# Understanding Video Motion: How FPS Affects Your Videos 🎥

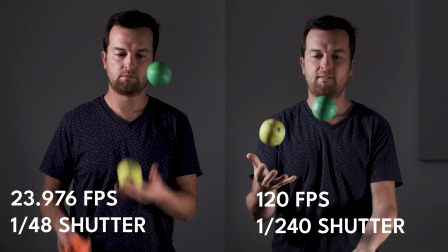2:12 The 120 frames per second and then the 240 frames per second shot that you're going to see
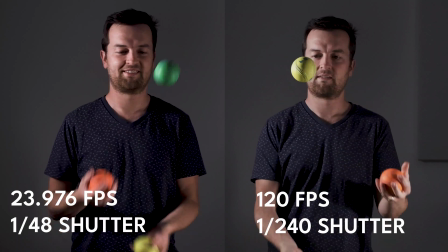2:17 next super crisp because it's capturing more frames per second meaning
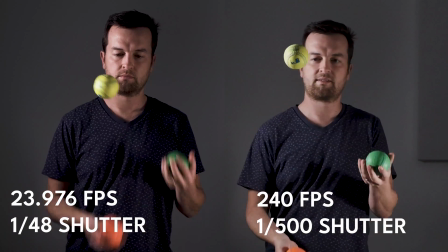2:22 all of that motion of that ball is captured super crisply
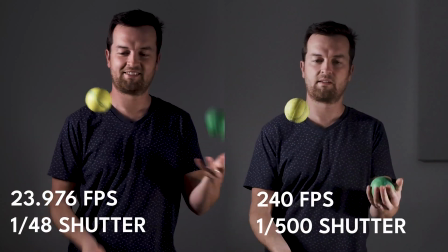2:27 is that a word crispy crisply now let's go through a couple of these and
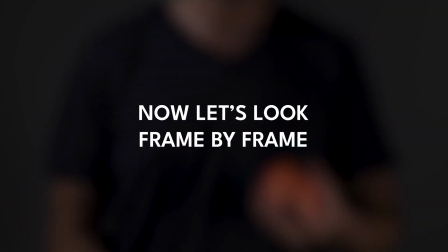2:32 look at them frame by frame because this is going to help us actually see that and visualize
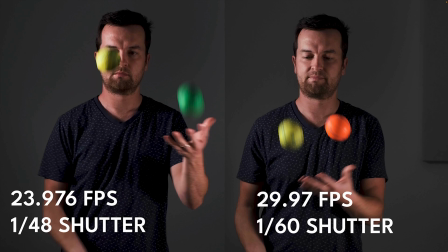2:38 that motion blur so here we have on the left 23
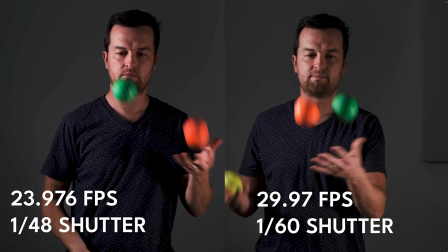2:43 976 again and 29 97 on the right you can see that there's
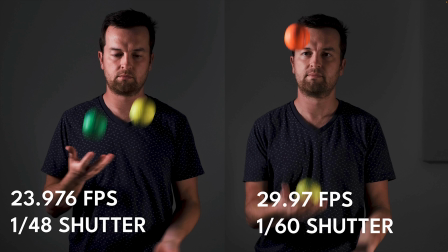2:49 motion blur in both shots but the blur is a little bit more
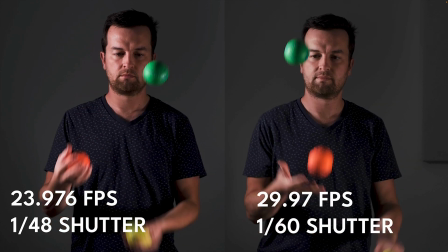2:55 exaggerated on the left and this is natural if you wave your hand in front of your eye you see not motion blur your eye doesn't capture your
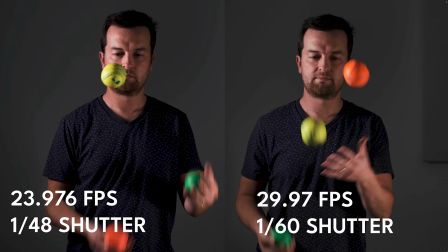3:03 hand crispy crisply as it moves past your
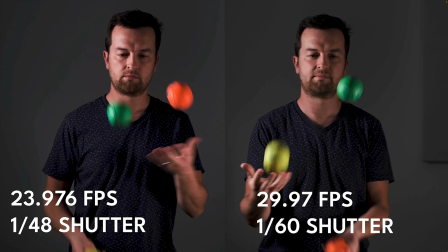3:08 your eye your brain just can't catch up to it and so it's natural to have motion blur and
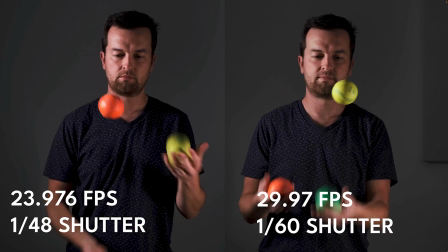3:13 that's why shooting at that 24 frames per second or even at the 30 or the 29.97
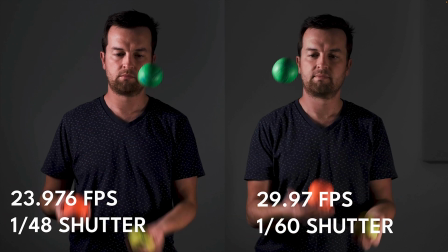3:18 is a fairly naturally looking frame to shoot at if
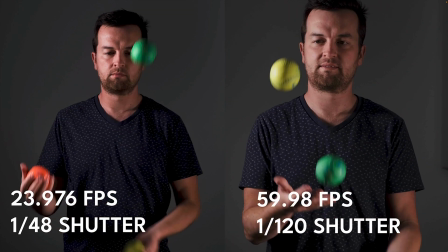3:24 we go to 59.98 which is another popular frame rate that
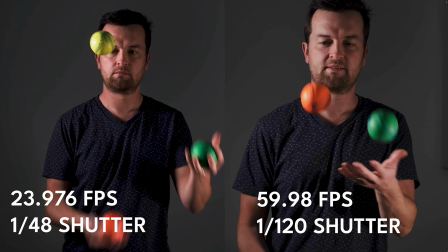3:29 a lot of people use for shooting action sports if a lot of television companies
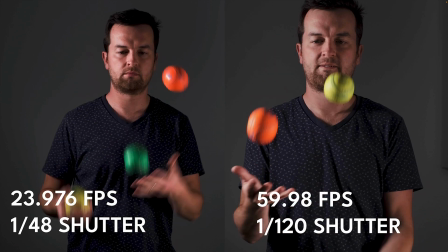3:34 are actually shooting sports at this frame rate to make
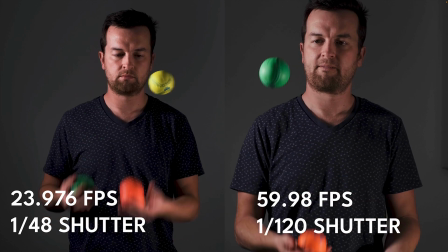3:39 that motion crisp and so while there is a little bit of motion blur
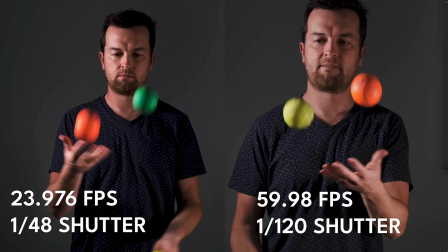3:45 when the balls are going as fat the fastest when they're rising up or
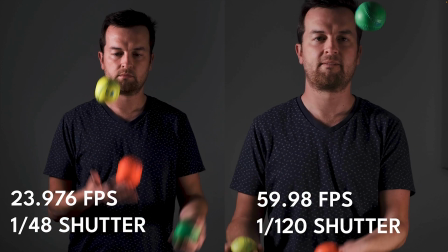3:50 in the middle of their fall it's not like the motion blur on the left now when
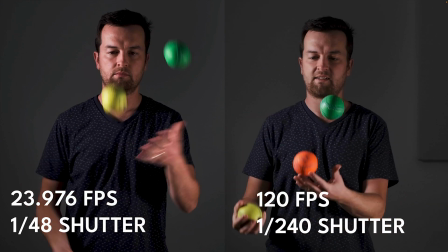3:55 we go to 120 frames per a second there's barely any motion blur you can see on the right side barely any motion blur you can almost read
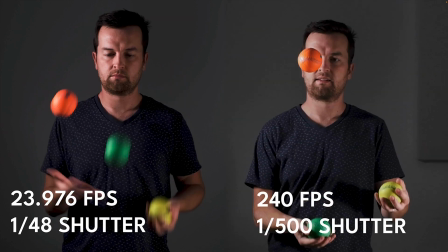4:03 that text on the balls as they're flying up and then same with the 240 even less and you can see as I go frame by frame
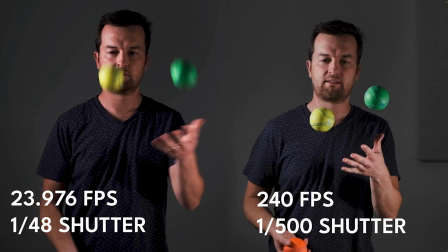4:12 just everything super crispy now let's do another comparison
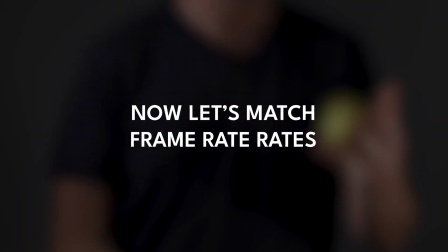4:17 what I'm going to do is match the frame rates so everything is playing back at the
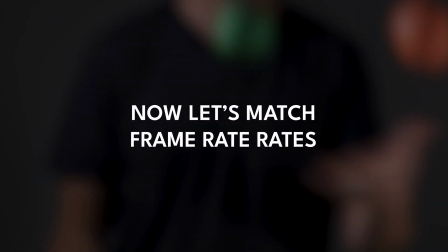4:21 23976 frame rate which means all of the footage is going to actually be slowed
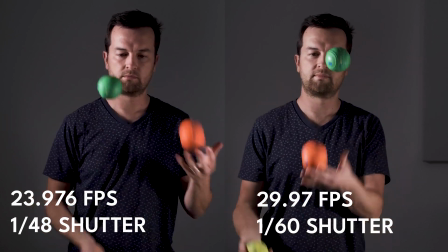4:26 down except for the 23976 footage that you see on the left and on
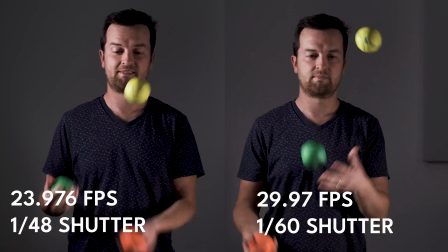4:32 the right you can see 2997 isn't much 5998 you start to get that sort
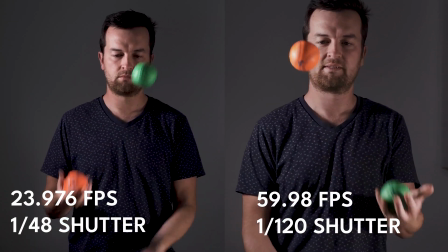4:38 of smooth buttery slow motion pretty nice and because we're shooting more frames per second you're
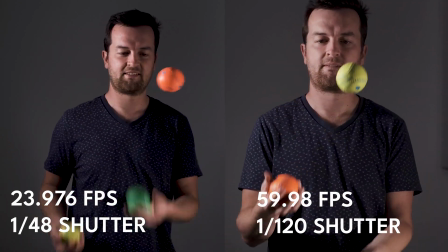4:44 able to slow that down without it being completely blurred now
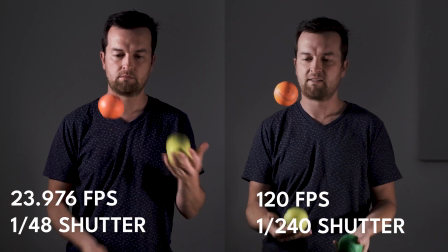4:50 this is where 120 frames per second and 240 really kills it where
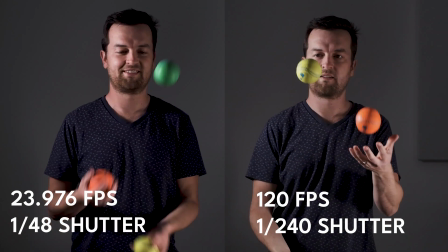4:55 you can slow down footage get that super slow motion video with
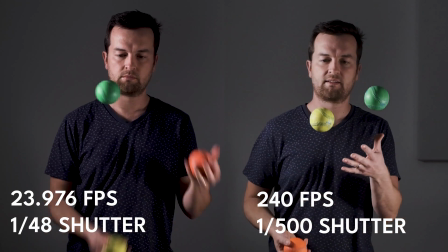5:01 mode action or anything moving that's why we are shooting at those high frame rates
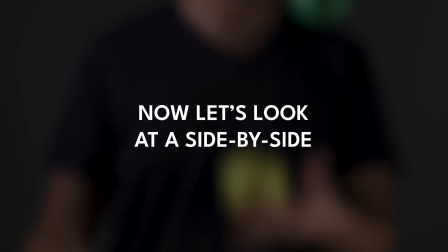5:06 let's just look at another comparison with three shots on the screen at
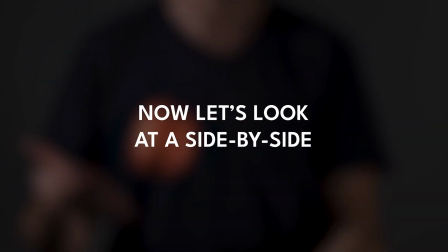5:12 once so you can have a good idea of what these look like 23.976
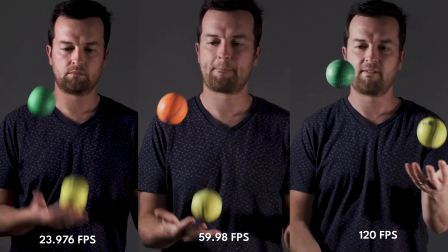5:19 on the left 59.98 in the middle 120 frames per second on the right and this is
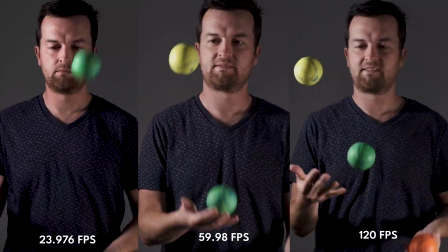5:24 all at normal speed but you can tell that the crispiness of that
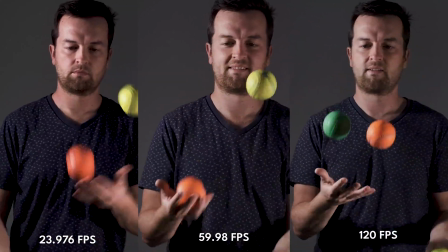5:30 video on the right looks too jittery and that might be a style you want to go for but I don't think it looks
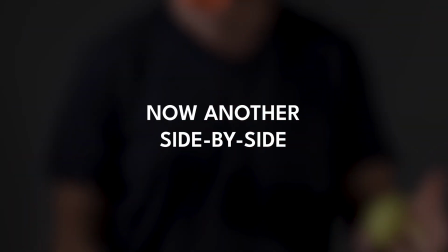5:36 good at full speed now let's slow it down with the same side by side so here you can
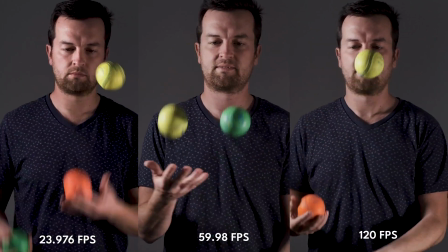5:43 see the motion everything's playing back at 23976 and you can see the
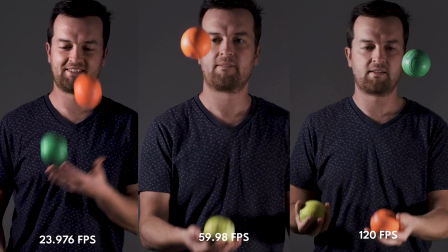5:49 comparison of how slow the motion is when shooting at 5998 or 120
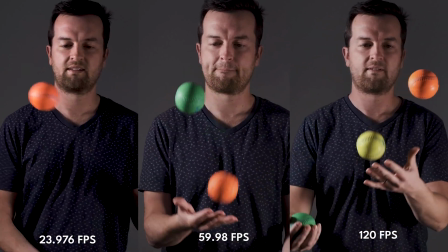5:56 and 120 is about five times slow normal speed so
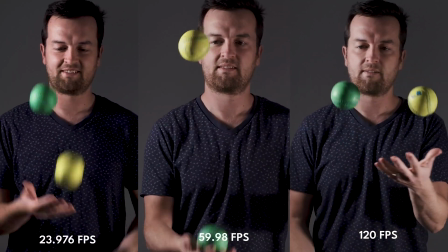6:02 five one second is actually playing back at five seconds so just to
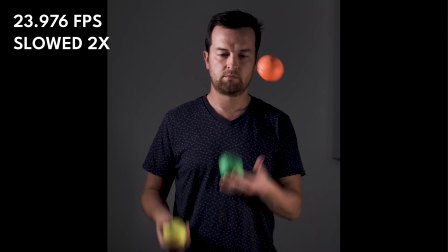6:08 hit the nail on the head a little bit more here is the 23 976 footage slowed down 50% so two times and whereas the 59.98 FPS
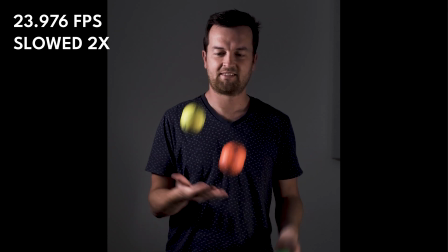6:22 footage looks great slowed down two times or about two times this can't
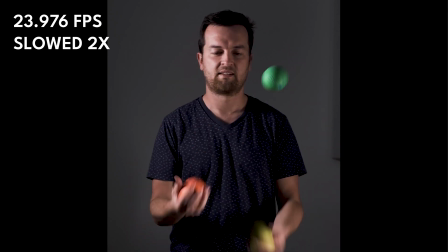6:29 be done unless you're going for this stuttery motion look let's do this even further and compare it to five
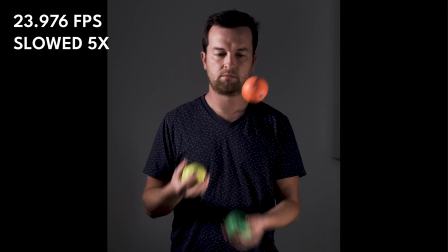6:36 times so this is five times slow so one second is taking five seconds on my timeline
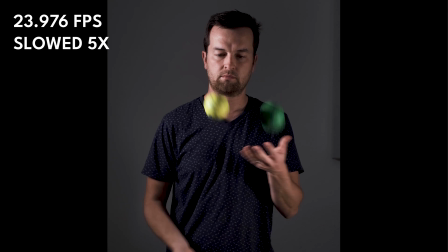6:43 and this is why we shoot at 120 frames per second if you can because you typically don't want your slow motion to look like this let's
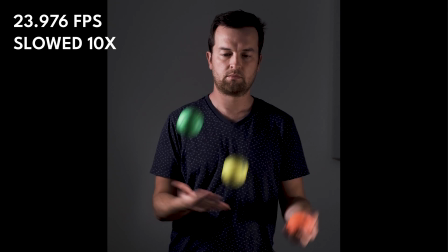6:55 just go extreme here is the 10 times slow motion it is
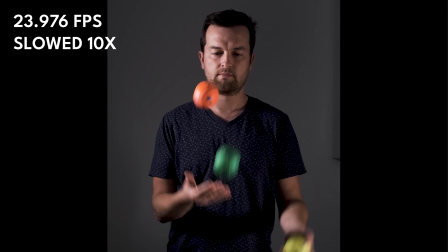7:00 spreading out those frames which the shot just doesn't have and that's why each shot each literal frame is being slowed down and you can see each frame one at a time whereas if we were watching that 240 frames per second footage whereas
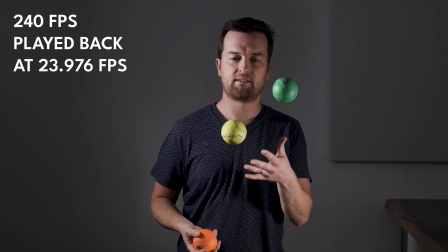7:18 if we were watching our 240 frames per second footage slowed down this
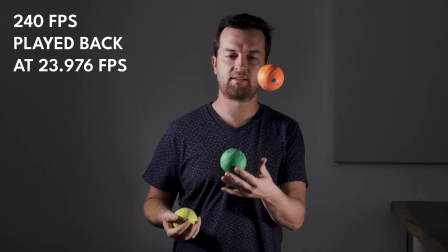7:24 is what it looks like all right I hope this video helps you understand
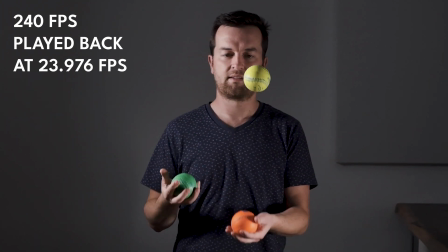7:29 what frame rates are how they affect the motion that you're capturing in your
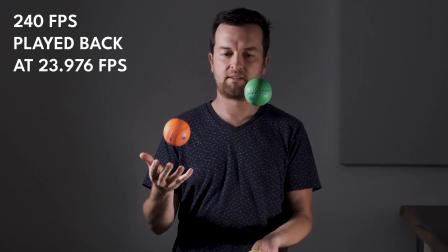7:34 videos and also a little bit more about playing back your video at
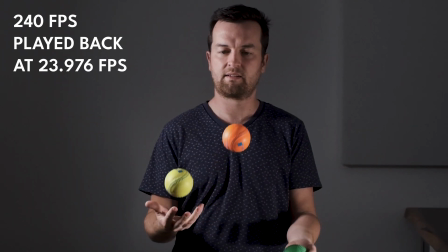7:39 different frame rates setting that master frame rate on your timeline and adjusting your footage
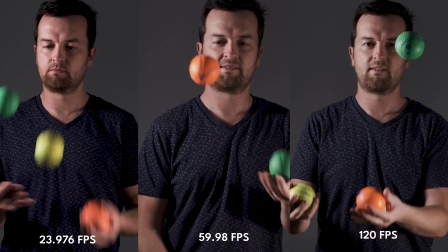7:45 to match that and this is done differently depending on your editing program
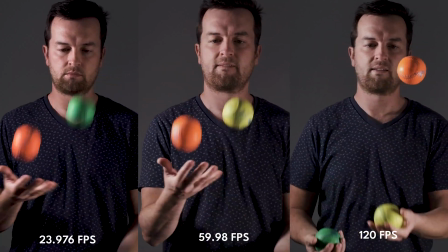7:50 in Premiere Pro you have to interpret the footage at a different frame rate you can also slow
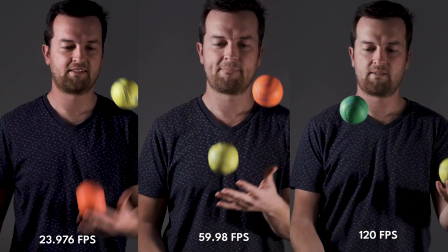7:57 it down with the speed adjustment look it up there's tutorials out there on YouTube I've probably put out one as
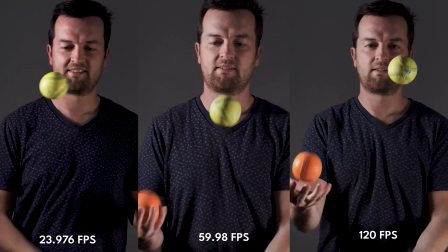8:04 well on slowing down footage in Premiere and other applications but I hope this video helps you out Cheers